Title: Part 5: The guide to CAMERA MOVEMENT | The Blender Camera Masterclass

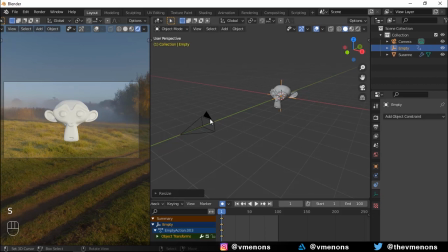(12:36)
Making this is very simple. Simply add an empty on your subject, parent your camera to the empty and also set a tractor constraint to the same empty and rotate the empty to achieve this shot.
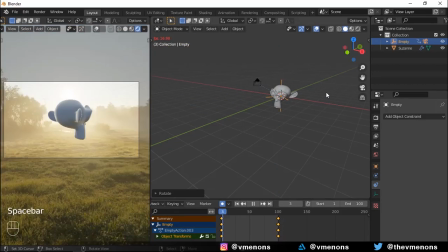(12:47)
The tractor constraint just makes sure that the camera looks at that empty no matter what.
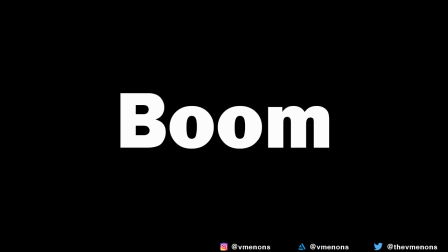(12:54)
The boom shot is a shot which moves the camera physically up and down mostly using a crane.
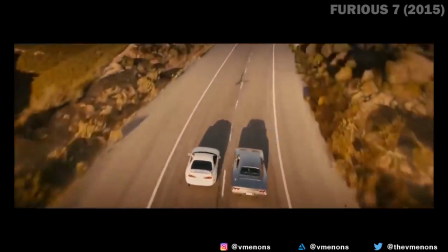(12:59)
It can be used to reveal information or to move along with the character going up and down.
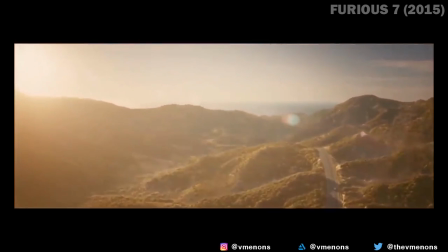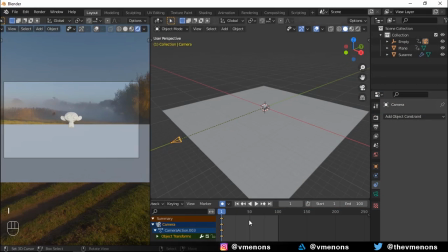(13:10)
And to do this, all you have to do is to move the camera up or down.
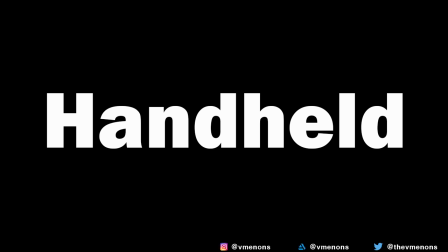(13:20)
Handheld shots are immersive and they help you create a dynamic fast moving shaky camera effect which places your subject in the scene.
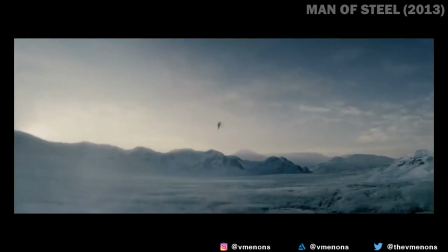(13:27)
These are used in a lot of certain intense action scenes to create this effect.
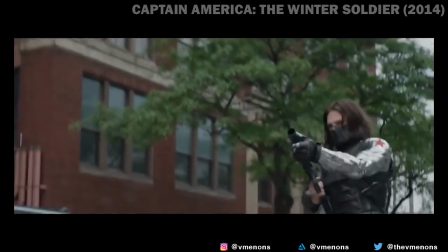(13:32)
I actually don't like this effect because when it's overused, it gets very irritating to look at.
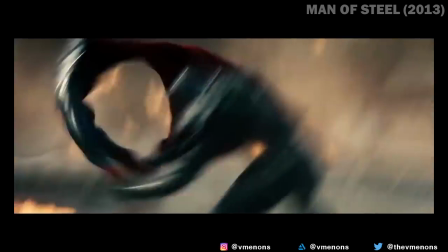(13:38)
But it's also a way to bring in some reality into your scene. You can't actually create this effect inside of Blender because this is something that's done naturally,
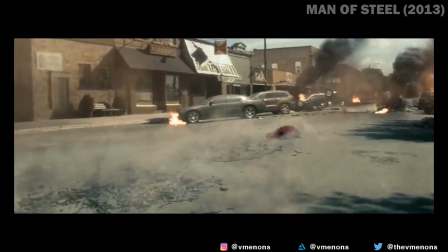(13:46)
but you can mimic it by simulating it in Blender procedurally.
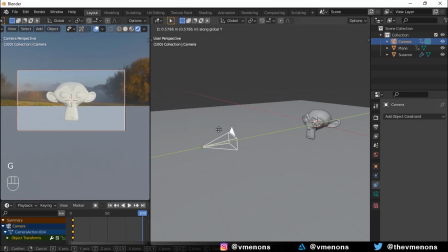(13:51)
Once you set keyframes for your camera's locations, open the graph editor in Blender.
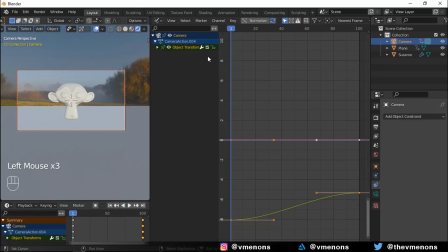(13:56)
If you set only location keyframes, you'll have XYZ locations. but if you set rotation keyframes too then you'll have XYZ rotation options too. Select one of the coordinate options and open the properties menu by pressing N on your keyboard.
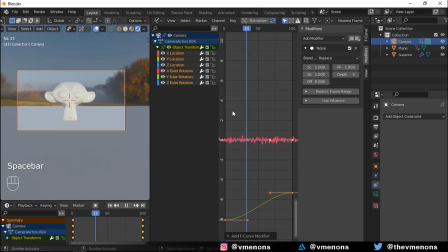(14:12)
Go to the modifiers tab and add a noise modifier. Now this is too much. Bring up the scale and bring down the strength.
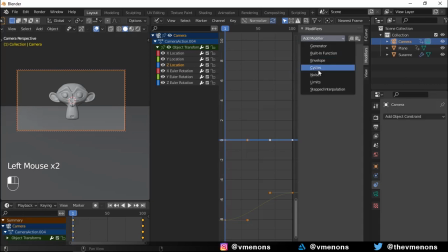(14:21)
That's more like it. You can add it to other coordinates in which you'll like the camera shake too. Adding this modifier to the rotation coordinates can make your camera feel kind of weightless and that's the secret behind creating POV flying shots.
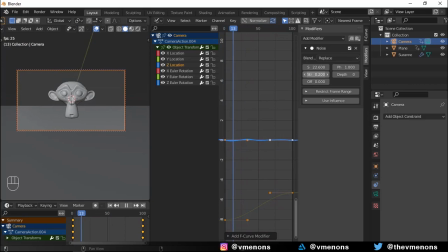(14:37)
Having lots of shake in the Z location would result in a POV running shot and the best way to understand this feature is to actually try it for yourself. And that was the last of the camera movement techniques for this video but now let's take Take a look at a movie scene and a TV series scene and analyze how different camera movement techniques have been used seamlessly one after the other. The first one that we'll be watching is the first two minutes from the infamous hallway fight scene from Netflix's Marvel's Daredevil season 1.